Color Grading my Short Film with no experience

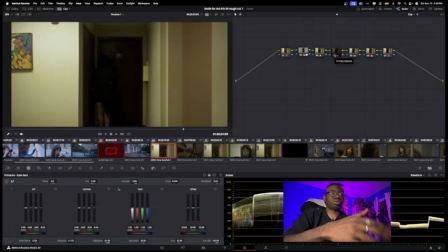(4:04)
Here I was playing around with like the shadows and the highlights, which essentially just the darkest and lightest spots of the scene. And making that so that, as I see, it was too bright. I didn't like that, and it felt too artificially dark here.
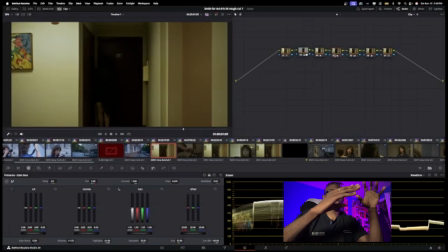(4:17)
So I made it darker all around to make sure that this shadowy dark door didn't feel out of place. And these are just the things that I'm thinking of and decisions I'm going through as I'm coloring this by myself to learn, even though I eventually want to work with a colorist for most of my films so that they could teach me while I'm also paying them to do it for me.
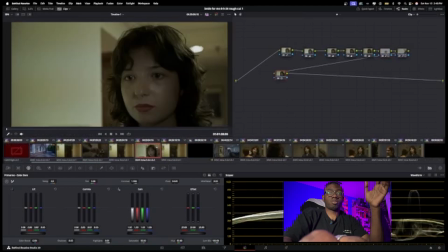(4:35)
And I think the last scene I would want to cut to is actually this scene right here, actually.
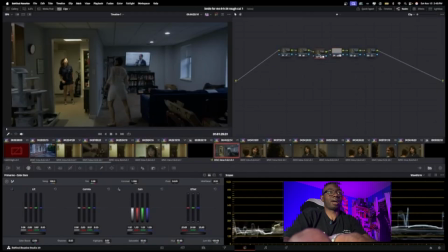(4:41)
Because once again, the beauty of power windows is unmatched. Because look how I can just artificially darken this hallway right here. But you see the separation where the rest of the house is bleak and kind of grayish, but her over there is very bright and blue.
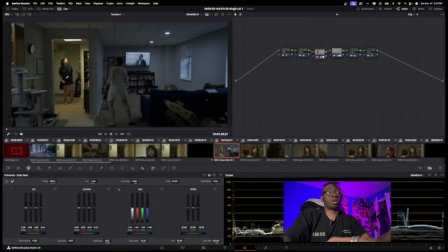(4:56)
I wanted that separation because of her because of the distance between her and her mother, that there is a uncomfortable tension here, and that where her mother kind of blends into this apartment, she is separate from it in the background.
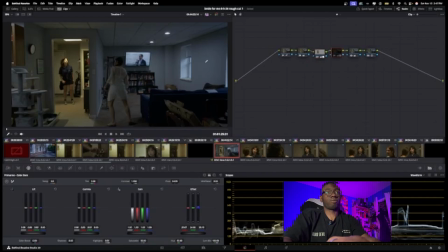(5:11)
That's kind of what I was going for. And actually, funny thing, this window back here, I also artificially darkened a little bit because it was just a little too bright for my liking, so just made that like a little bit less,
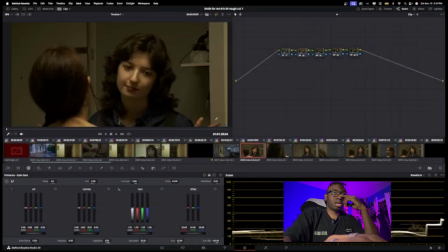(5:20)
more like light nighttime. And then we cut to the, I'm sorry, it's just a very funny freaking face. This look of, I don't want to be here. Please kill me now. Why do I exist? Can't I just go live in a ditch somewhere and ditch this freaking house? I don't know her face. That's my actor's face. Very funny. But once again, if I turn everything off, completely overblown,
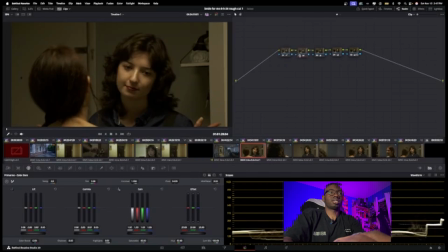(5:40)
what I wanted to focus on is creating this sickly feeling in a conversation with her mother. I didn't want to make it too bright. I wanted to just keep it bleak, but go, instead of making it bluer, I wanted this almost
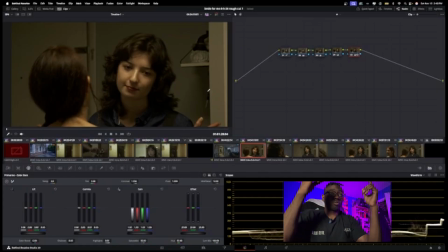(5:58)
grungy yellowish tone because of the fluorescent light above her that's also yellow beaming down. I kind of wanted to mirror that light, but on the scene where fluorescent light is not that great. It's pretty pasty as a light. It doesn't make things very bright. It kind of flushes things out too much.
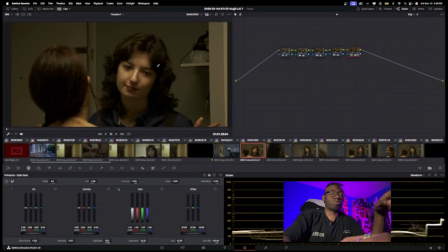(6:16)
And I want to kind of reflect that in her skin over here. We're talking to her mother feels very sickening for her.
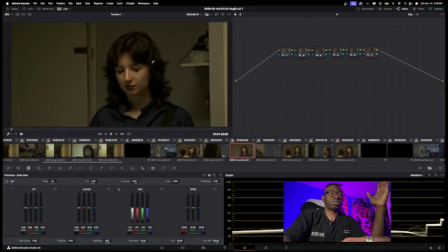(6:23)
She doesn't really like what's happening and everything. And you can almost see that there's a lack of energy or care to what's going on. Even the walls themselves, there's no real separation in tone or color besides her face.
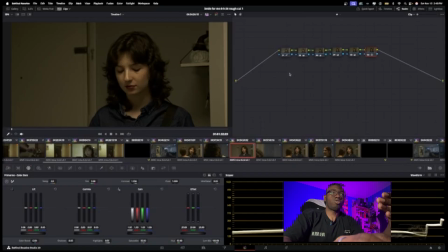(6:37)
And these are things that I am figuring out how to do better. I think my skin tones could have been better here. I think I could have highlighted more, but even this little light on her nose right here, I think I did a good job bringing that to life too. Could have highlighted the lipstick more on her lips. Just different things I'm noticing now as I'm explaining this, my decisions for it.
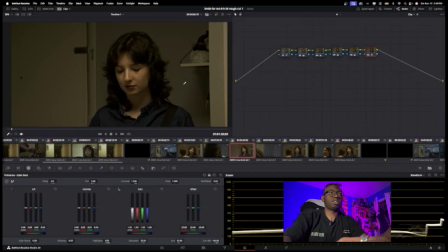(6:55)
Into which I'm just trying to make the scene feel uncomfortable, make it feel tense, and make you as the audience watching feel uncomfortable in how I use proper colors for it. I'm still learning color theory myself, so I'm not doing a great job explaining too much of this. It's just all just things I'm figuring out in my head as I'm exploring and learning.
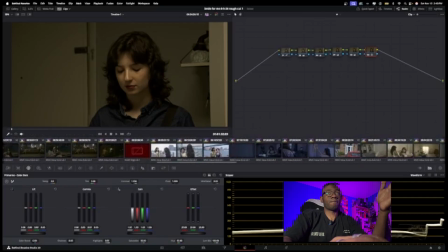(7:14)
But the big difference in why the importance of keeping this consistent bleakness is for this scene right here with the other main character, Masami.
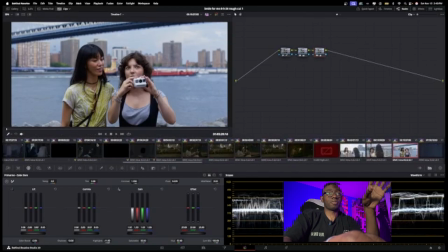(7:23)
Now you see the complete difference in how bright and vibrant this shot is compared to, let's say, the opening scene.
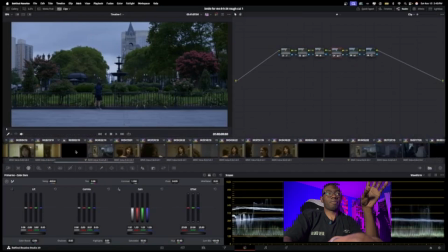(7:32)
And now part of that, of course, is the clouds and everything.
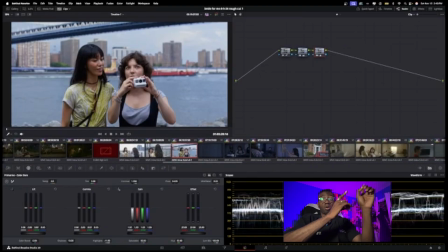(7:35)
But my goal was to show that with her mother, and because of her mother, her initial world is bleak. It's gray, it's dark, and it's uncomfortable and sickly. She feels trapped by it.
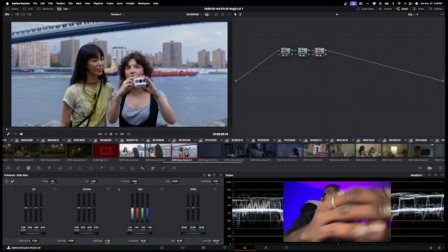(7:48)
But with this other character, Masami, the world is vibrant. It's happy. I didn't even do much here to change that because we have so much raw information to work with from the camera. I wanted to like highlight how beautiful life looks with this character.
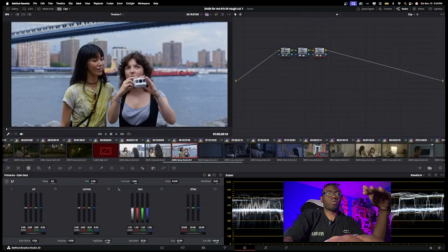(8:04)
And it is why I made the coloring for all of our scenes with her just much better, much bigger.